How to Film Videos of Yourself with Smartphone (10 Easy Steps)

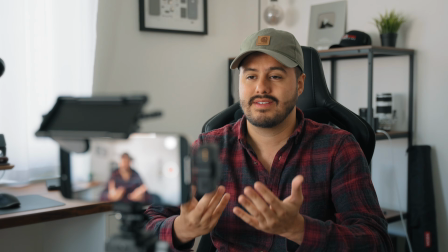8:10 There's nothing worse than getting a phone call from your mom or notifications from your ex-girlfriend, which can ruin the entire take. Step number 9 is to record a test video. Before you start your actual recording, doing a test video is always a good idea.
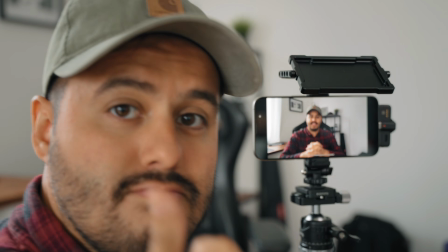8:25 This will give you the opportunity to see how everything looks and sounds on camera and make any necessary adjustments. It's also a good way to check for any potential issues or distractions in the background.
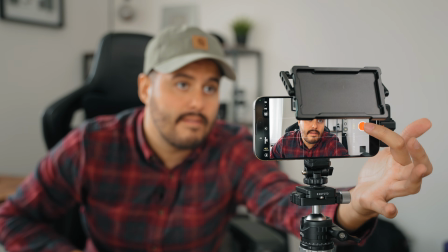8:36 Last, step number 10 is to start recording your video. Now, once you're satisfied with the test video, you can start recording your actual content.
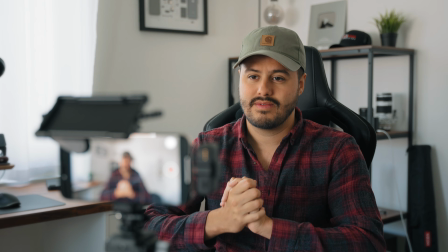8:44 When talking to the camera, be sure to look at the lens and not anywhere else. This will create a more engaging and direct connection with your audience.
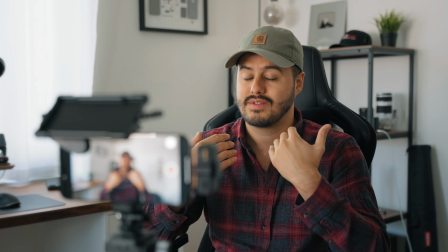8:53 Speak clearly and confidently and try to stay natural and relaxed. Now, don't worry about being perfect, as some imperfections can add authenticity to your video.
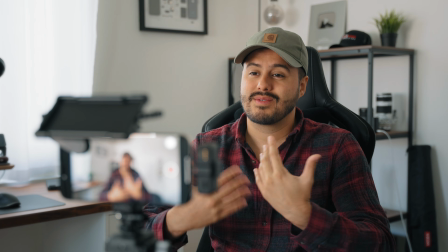9:02 If you feel uncomfortable talking to a camera, try imagining you are having a conversation with a friend. Remember that you can always cut out the mistakes in the edit. Now, as a bonus tip, after recording your A-roll, which is the main talking part, add some B-roll to your footage.
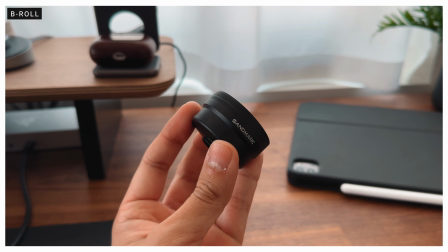9:18 These are extra shots that visually enhance your video, like close-up shots of objects or action shots of demonstrations.
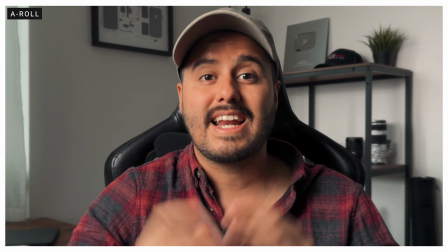9:25 B-roll adds variety and makes your video more engaging. You can see that I always add B-rolls in this video to keep you visually engaged.
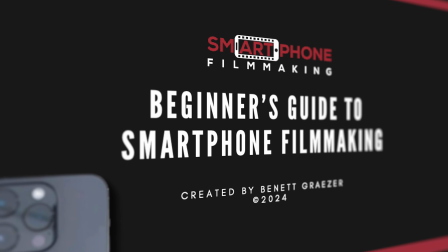9:34 Now be sure to grab my free smartphone filmmaking guide.
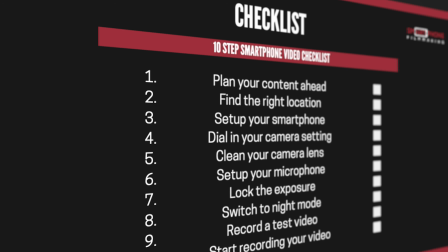9:36 It's packed with everything we've just discussed, plus a handy checklist so you never miss a step when filming with your phone. So be sure to grab it. The link will be below. Thank you so much for watching. Hope you enjoyed this one. Keep creating, and I'll see you in the next video.